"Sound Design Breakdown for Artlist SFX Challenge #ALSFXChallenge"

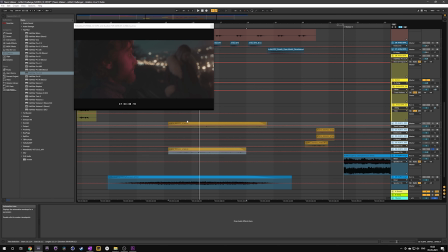Aha, so these 4 tracks are basically him saying it's okay, but I've sampled them and changed their pitch, or I've added reverb or echo, so it sounds quite schizophrenic. Together it sounds.
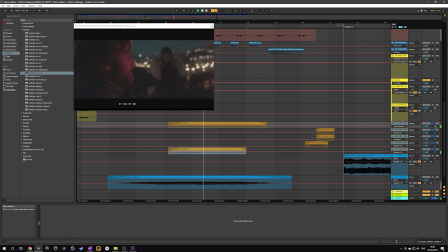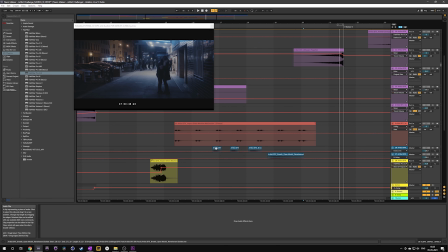Couple that with everything else, it just mixes very well. So the breathing sound forms into a lower pitched breathing sound.
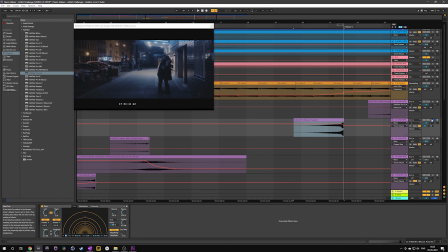Another riser.
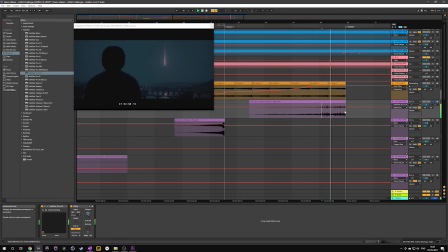Tiger roar in the end. I've pitched it down quite significantly.
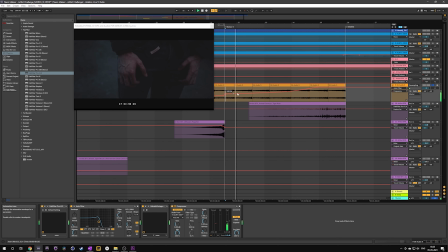And this is the looping sound, but I automate the low pass filter. It also has some sidechain happening. It also has a sidechain happening based on, I think, the ukulele, because the reverb
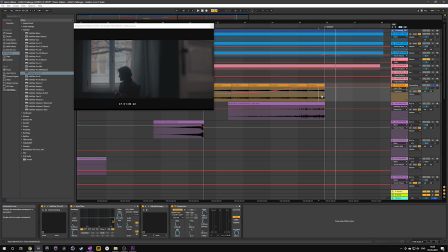is so strong that it drowns the ukulele sound as well. So when it hits out here, the sidechain kicks in.
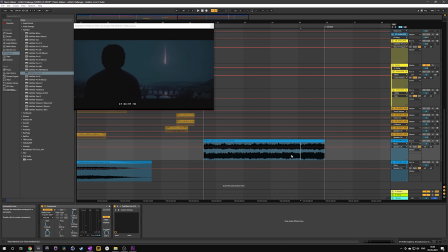What else do we have? And this makes the whole thing quite fuller. It's been quite, before this, it's been quite silent, everything. Right? And suddenly we have a huge impact.
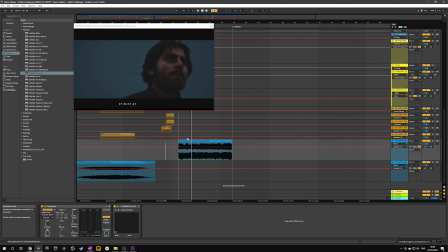So that's what I meant by the dynamic range of the sound design. I guess that's pretty much it. If you have any other questions, let me know in the comments. Thank you for watching. I'm signing out.